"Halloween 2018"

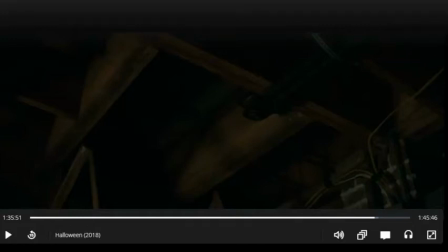Gordon Green and co-directed by John Carpenter. John Carpenter is the original director of the original Halloween film, which was released in 1978. He's known for doing many horror movies, specifically the Halloween series.
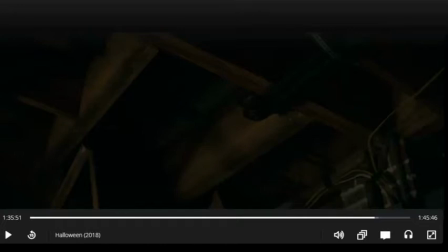So we are at the part in the film where Laurie, her daughter, and her granddaughter are inside of Laurie's house trying to get rid of Michael Myers, the notorious serial killer in the series. Michael hasn't escaped an asylum after a transfer to another location that leaves his bus in flames and him free of chains.
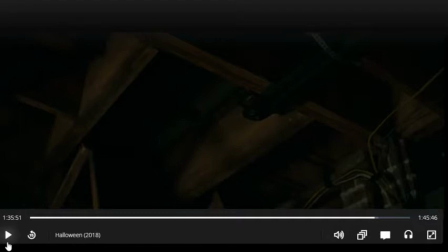That's when he returns to Haddonville to put an end to Laurie. So we begin with a behind shot of Michael trying to move the island in the kitchen.
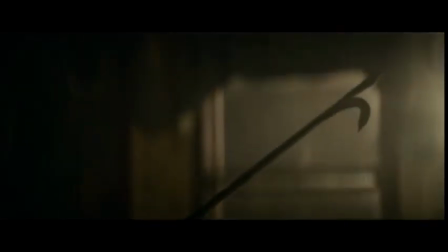The camera then cuts to a side close-up of his face, and we can see the emptiness in his eyes and the rustic look in his mask.
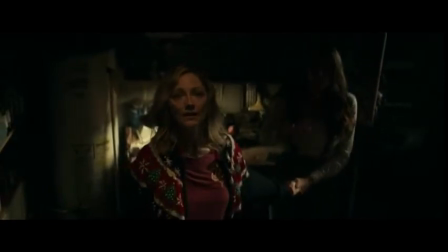The camera begins a kind of shot-reverse shot sequence where we see the camera follow Michael as he tries to find a way to move the island,
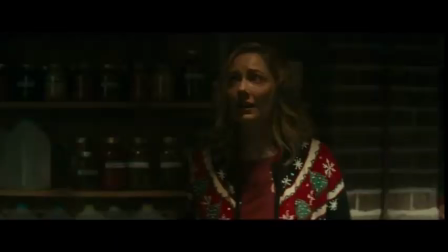while Karen and her daughter approach the entryway in the bunker and brace themselves. The camera then shifts to a point of view of Karen as she looks over and sees her shotgun sitting in the rack. The camera zooms in, showing the realization that Karen must use it despite her trying to forget about it in her past.
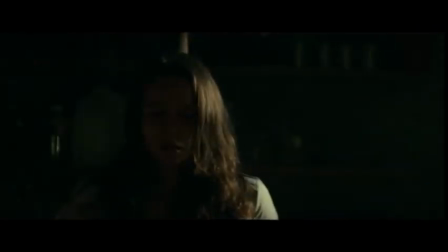We see Karen load the shotgun as the sounds of Michael trying to break in continue to amplify along with the music.
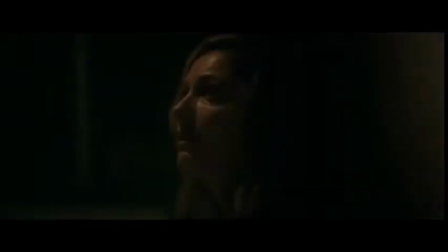We see a downwards tilted shot of Karen from the top of the entryway as she points her gun toward it.
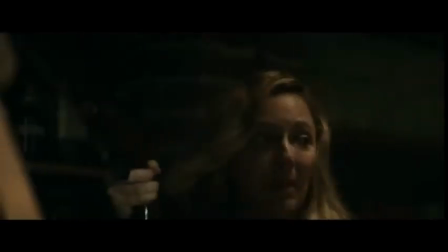The camera then cuts to a tilted shot of Karen's point of view looking up at the entrance to the hiding space.
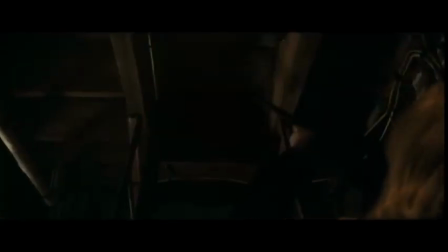Then it cuts to a close-up of Michael. The key light in the background illuminates his figure, adding to the horror of the movie and giving him an ominous look.
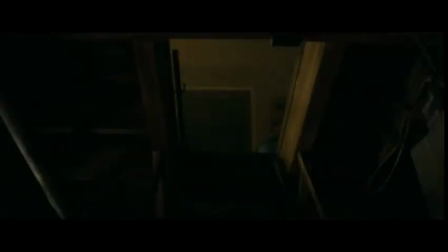This is when we go back to the shot-reverse shot, this time of Karen in the opening in the floor. Then the music goes dead, adding suspense to the scene. We can hear Karen begin to shout over the silence.
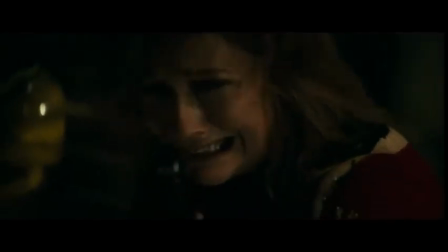I can't do it!
Very slowly, the sounds and music begin to amplify again.
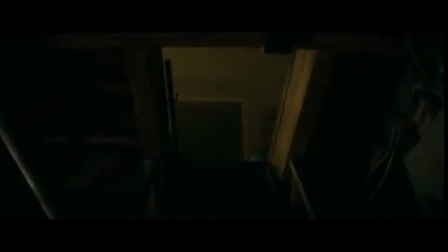And like most horror characters do, Michael appears in the frame out of nowhere.
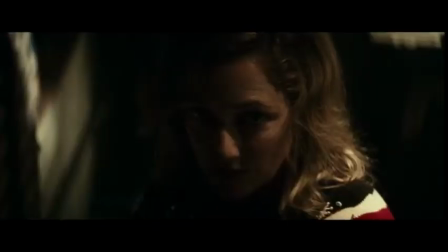The camera then does this really cool move where we begin with a close-up on Karen, zoom to a close-up of Michael being shot, then to the shadows behind him where Laurie's face is lit up by a dimmed light,
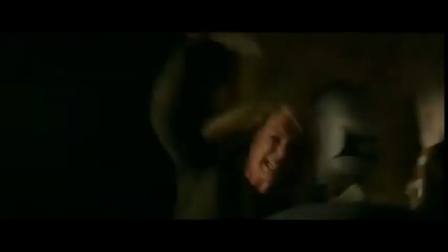giving her the serial killer vibe.
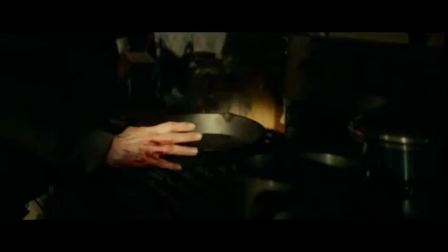The camera movements become even more motivated now, filming at a 3/4 shot and following Michael and Laurie as they try to take one another down.
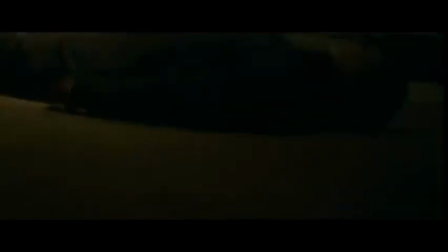We then see a downstairs tilted shot. Here, the focus pull technique is used.
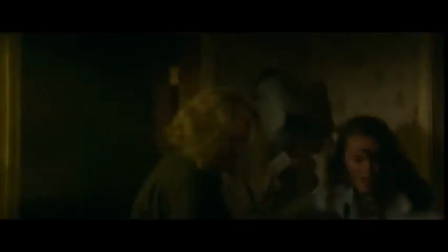We see Karen and her daughter run up the stairs as well as Michael laying on the floor. The camera shows Michael sitting up, which I like to call an iconic movie scene moment, as Michael does this in almost every single movie.
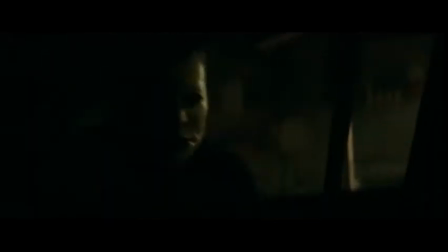We return to the shot-reverse shot as Karen tries to escape the clutches of Michael. I think the long and constant battle here shows how hard they've fought this far into the movie.
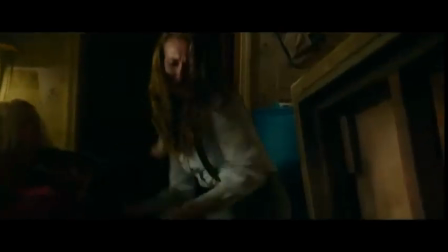And I think it touches a little bit on feminism and that these girls are fighting so well against a strong serial killer, and they're managing to overpower him.
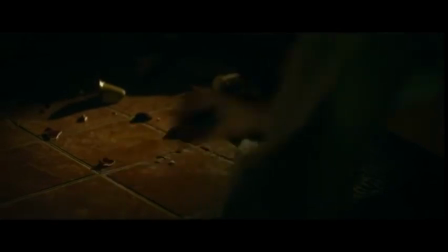It's really shown the strength of girls. We then see Allison go for Michael's knife, and she begins to stab him to try and finish him off and free her mother.
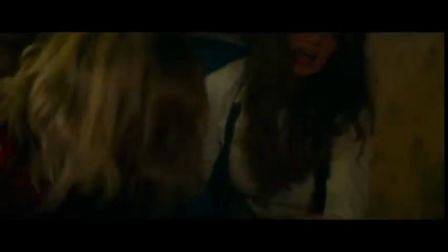And here again, they're overpowering him, showing just how strong they really are.
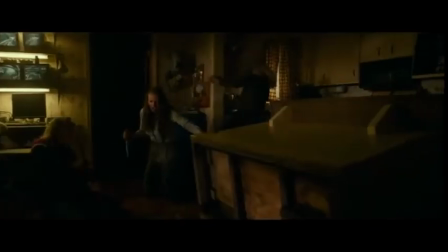Then, as I like to call it, the magic lever is pulled by Karen, and that's when Michael becomes trapped in the bunker.
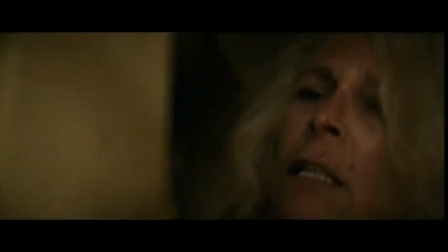Then the camera cuts to Laurie, who twists a couple of knobs. The camera then zooms in on the igniters strategically placed around the house as they begin to fill up with fuel.
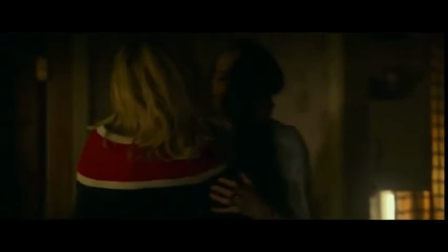We then cut back to the three women where we see Karen reassure her daughter. The look on Karen's face is dark and has a powerful feel to it.
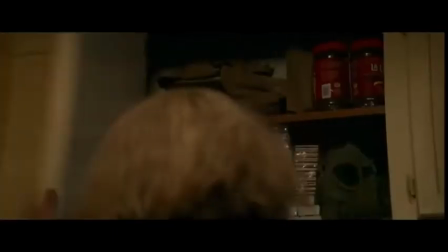This is the moment where they know they've won. We see Michael's face trapped below the bars, tilted upwards at them, and his eyes completely empty and void.
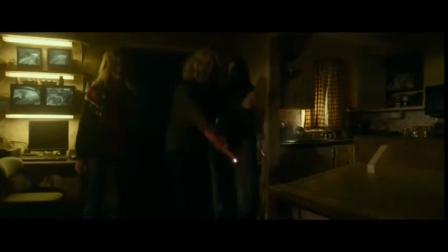Then we see Laurie grab, light, and throw the stick of the flare into the bunker, where Michael is trapped. Michael then is slowly engulfed in flames as he continues to stare at the three women.
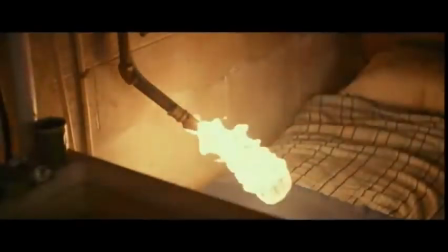We also see the igniters ignite and light the rooms of the house on fire.
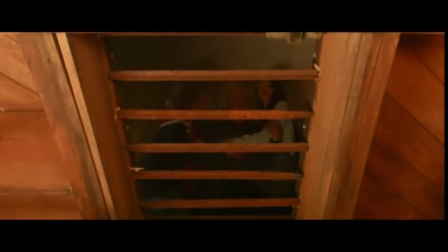The fire acts as a background light, throwing Michael's face into even more darkness and highlighting his entrapped figure.
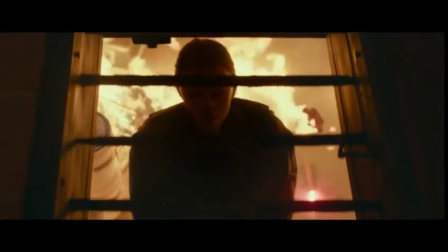Here, he really looks like the horror character. You can't see his eyes, they're all dark kind of thing.
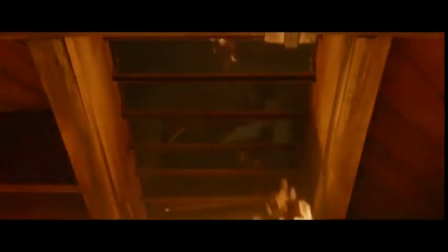Most of the scene is done in dark lighting to emphasize the true terror and story of the film.
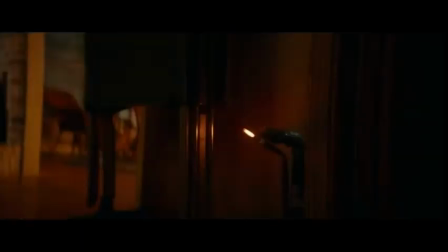And then the camera goes back to the rooms being lit up by fire.